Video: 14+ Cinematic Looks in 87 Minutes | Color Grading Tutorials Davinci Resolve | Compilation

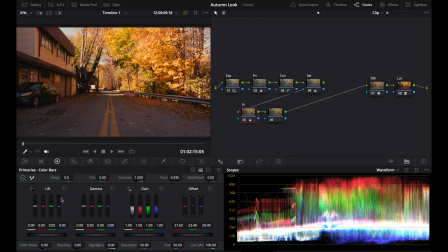(16:32)
So if you want it to be more warm, you can have it like that. Really, actually, I'm gonna go back to the PL, and I'm going to make the shadows just a little bit cooler. So this is before, and that's after, and I'm kind of correcting the shadows.
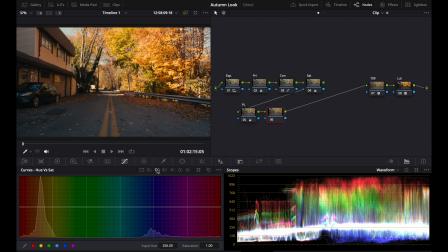(16:50)
And here I'm just going to edit the hues, and I'm going to kind of speed through this.
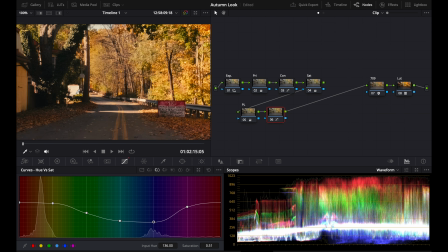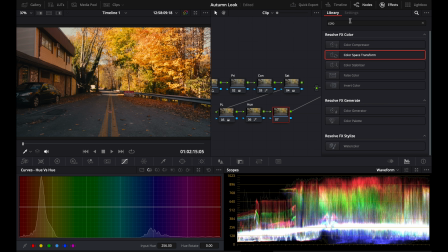(17:01)
That's the hue. Then I'm going to add a glow node, GLOW.
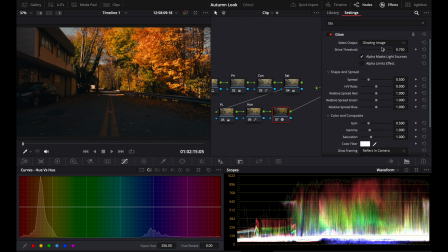(17:08)
Just like the last time, I'm going to go to soft light. I'm going to bring down my threshold, bring down the spread.
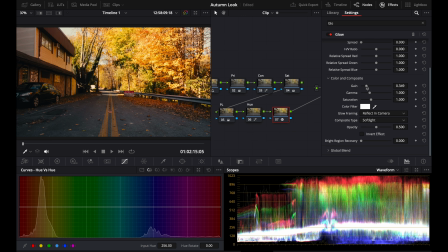(17:14)
Then I'm going to raise this up, and you can see it makes everything pop. 0.35 I'll do because I'm trying to make this road kind of pop, and you can see the highlights are just insane right now.
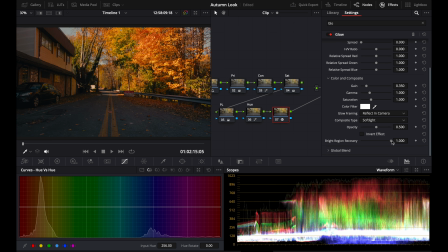(17:28)
But bright region recovery, you can recover that. Brightness recovery, see I can recover those highlights.
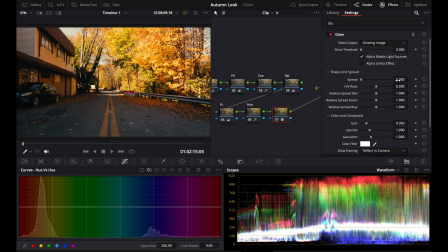(17:36)
Now we'll do that 0.55, just a little bit. Put it at 1 because I want this kind of hazy look. Raise the threshold to make those shadows a little deeper. Then I'll go to blend. You can see how big of a difference that makes. And I might add a second glow.
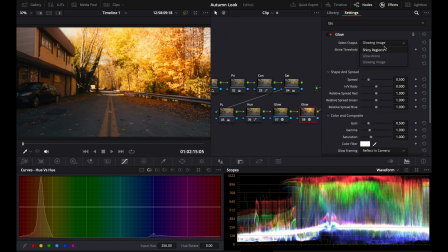(17:55)
I'll leave it for add for now, but I'll just get that glow alone.
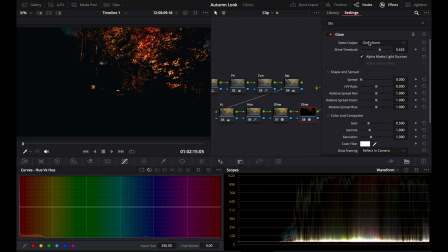(18:03)
Really focus on those trees. Spread that out, 0.5.
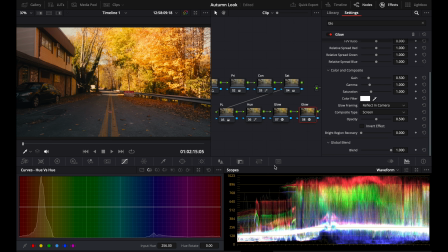(18:08)
And I'll put screen, and you can see when I do screen, it doesn't clip as much.
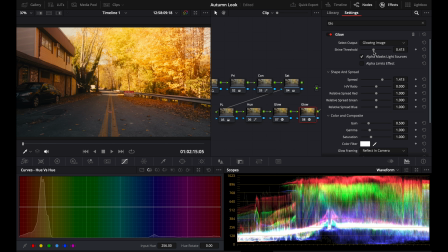(18:14)
Feather this out more. And this is just creating like a whole glowy.
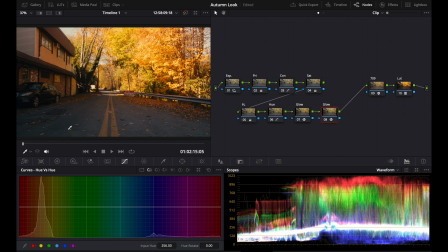(18:19)
Anyway, that's looking good. Now you can see here, it's kind of cool. So what I'm gonna do, add another node, and I won't even add it after this, but I'll add it after the LUT, because I want this to look vintage and kind of old.
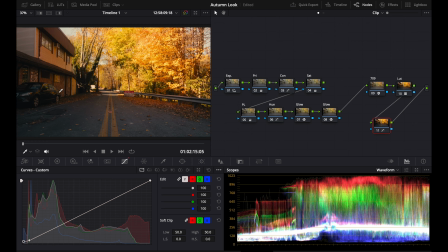(18:32)
Tap a point on the darkness, get rid of editable splines, tap a not so dark point like right there, create a little fade. And last time I named this vintage, but this time I'll just name this fade. And you can see it is more teal there.
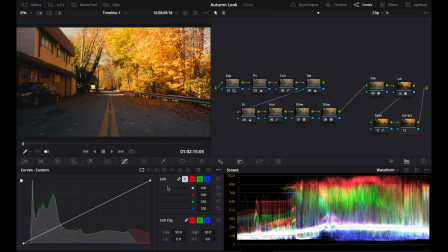(18:48)
Now I'm just gonna do an overall correction. Anything that I don't like, I'm going to fix. So like I said here, you see this like teal, so I'm gonna go to the reds, bring the reds up a little bit, and you can see how subtle that is.
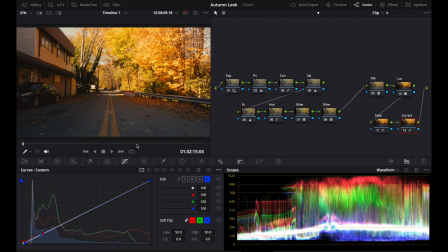(19:04)
It's very subtle, but it creates an overall warmer feel to the image. And if I want even more warmth, I could just take this, drag it to the warm a little bit, and I'll just name that warm. But anyway, that's how you get the fall vintage orange look.
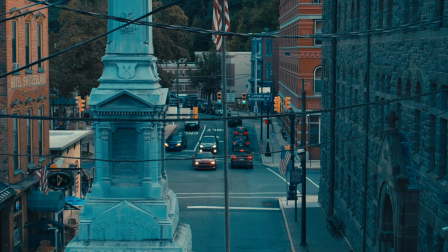(19:20)
Today I will teach you 3 ways to create the teal and orange look in DaVinci Resolve and how you can combine them to make a professional cinematic look.
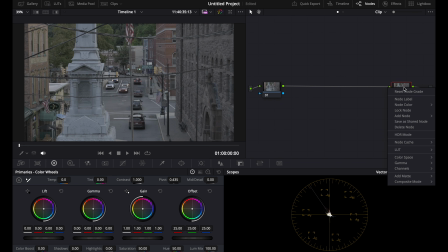(19:28)
For the first look, what you're going to want to do is add another node, name it LUT, then you're going to right click on it,
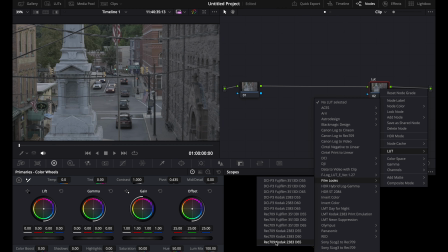(19:34)
scroll down to LUT, then go to Film Looks and do Kodak 2383.
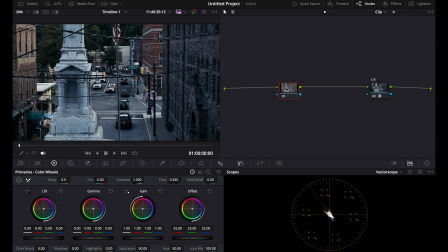(19:39)
And there's different versions of this, but this is like the main one. Now this is what most people do, and this part is wrong. So you're not going to want to just put the LUT on just like this. You're going to have to convert it first. So what you're going to do, type 709 here, then you'll find a color space transform, drag it, drop it on,
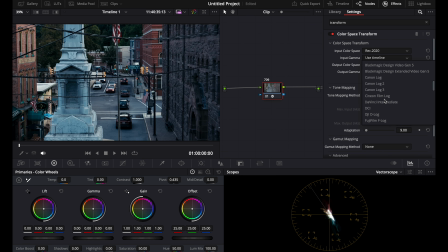(19:58)
and you're going to have to convert your camera's colors. Mine's Rec 2020 and Fujifilm F-Log.
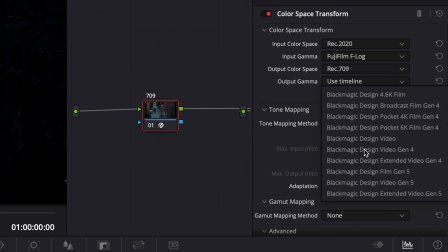(20:06)
And you'll have to convert it to 709 and Cineon Film Log.
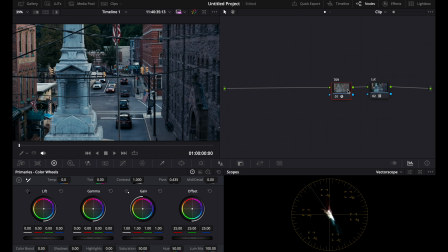(20:12)
Now, as you can see, if you turn this on and off, the colors are more accurate with this footage than if we didn't have it. This is more of a bleach bypass, where this is more correct. But you might be thinking, this is still really crunchy, really dark.
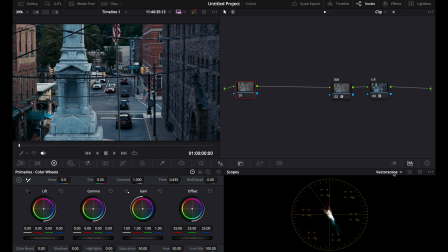(20:29)
And how you're gonna edit that is, since the shadows are really crushed,
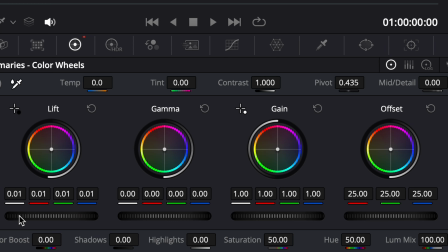(20:33)
you can bring up the shadows just here, just a little bit, bring down the highlights.